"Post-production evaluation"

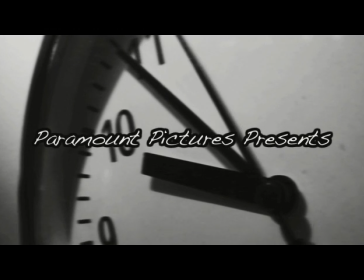My thriller opens in black and white with a number of shots that suggest time is of the essence.
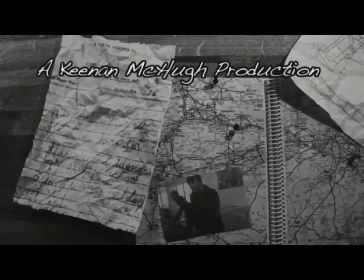From the practice title sequence I had created earlier,
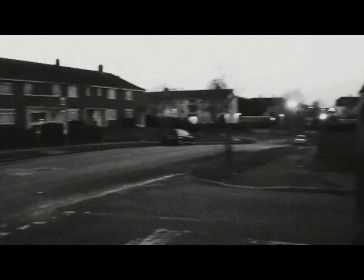I thought that a mixture of close-ups and shots of the main character worked well.
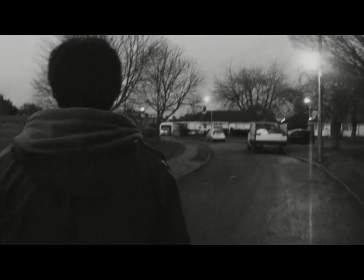I also saw this in some other thriller films that I'd studied.
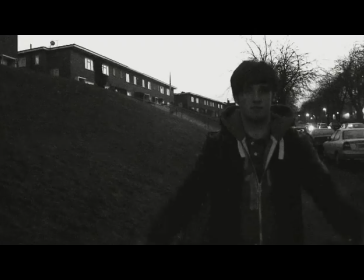I think the titles followed the conventions of a thriller because it created enigma immediately and built up some tension.
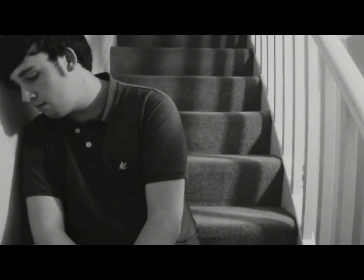By using fire, it immediately creates a sense of danger. From the title sequence, I decided to go straight on into the film, but carried over the black and white effect.
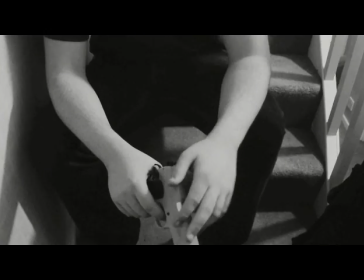I tried to create a non-linear effect, which isn't entirely clear as other thriller films, such as Memento, but hopefully it became clearer as the film went on.
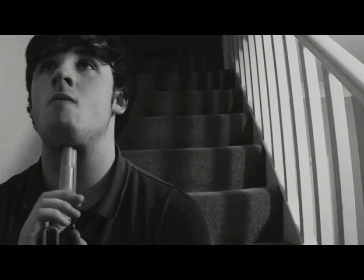Using the gun as a prop and not a knife followed the conventions of a thriller,
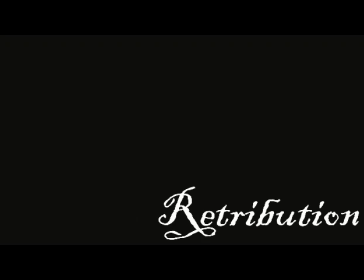because a knife would normally suggest a slower and more painful death, which would normally be seen in a horror,
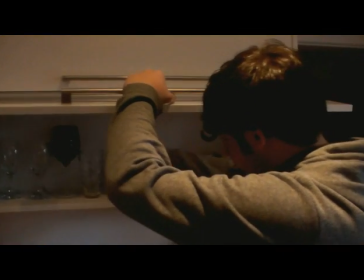whereas a gun will create suspense, as you never know if the character is going to pull the trigger or when.
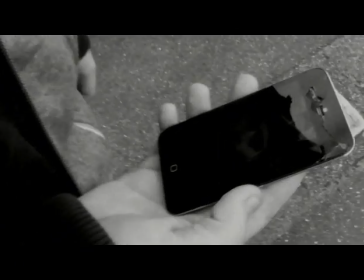The next scene, I tried to create the sense that time had gone backwards, and created a small flashback scene that represented previous events.
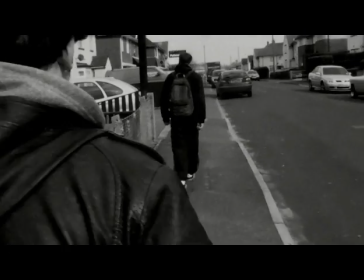I feel that this had a good impact on the film and the narrative, as it created mystery. The next scene's objective was to try and make the narrative clearer,
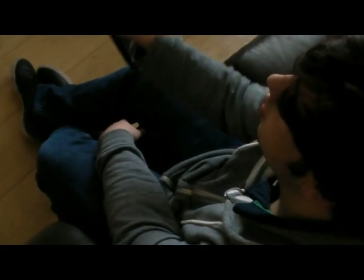and I think I was successful with this, although the shots were a bit slow and could have done with quicker editing.
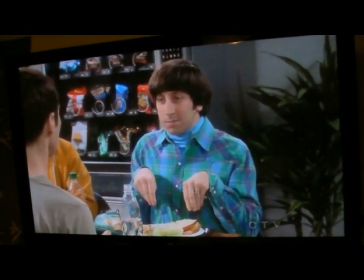I think the cinematography I used throughout was good and followed normal conventions.
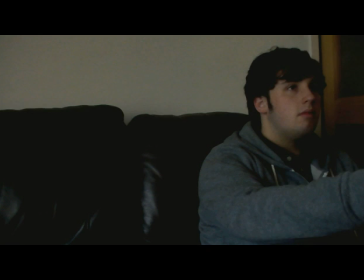For example, when the villain was on the TV, the camera was slightly looking up at him, which gave him a sense of power.
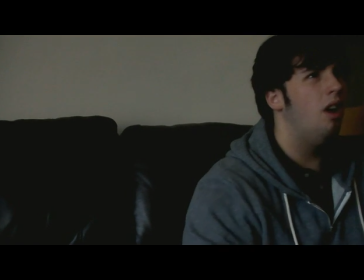I think the film followed normal conventions when it came to sound.
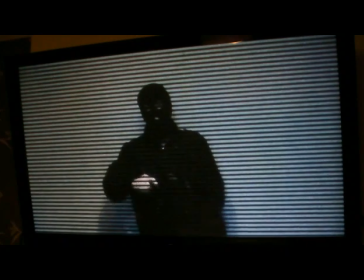I used music that created suspense, and also the villain's voice was edited to create mystery.
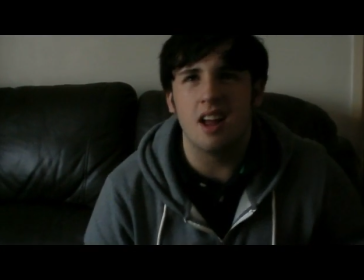I think the mise-en-scène of the film was very good because I managed to use props that looked very lifelike,
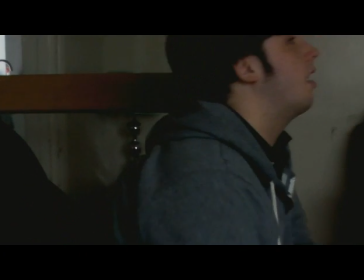and also characters were dressed appropriately for their character.
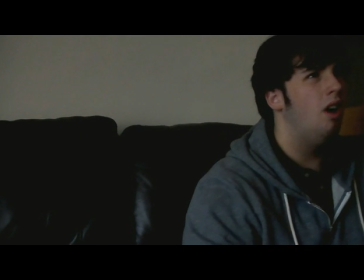Had a mask and was all in black, which creates a sense of danger and death.
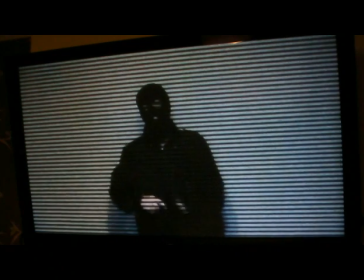Within mise-en-scène, I subverted the normal conventions when it came to location,
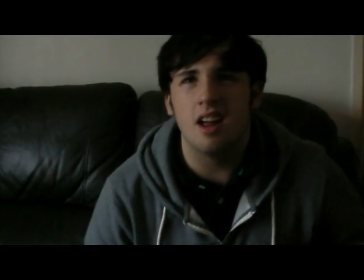because I only had limited places to film, whereas normal thrillers would have more mysterious, isolated areas.
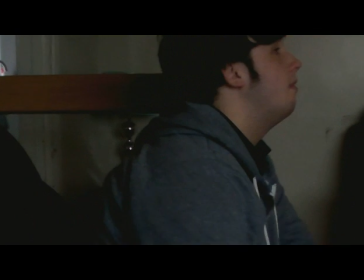Within the film, I think editing worked very well. Each scene flowed quite well,
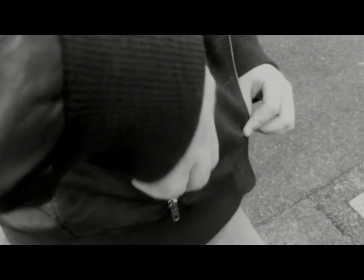especially the flashback scene,
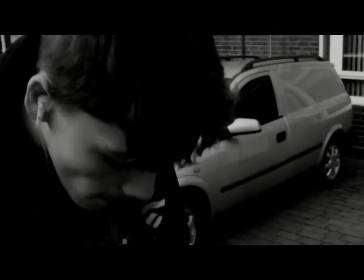where I used music and edited small parts out of the shots to create a jumpy effect that worked well with the music. As my film is non-linear, it was always going to be hard to fully distinguish which character followed its functions, for example, who was the hero and who was the villain. I think when the villain was introduced, it was clear who the protagonist was.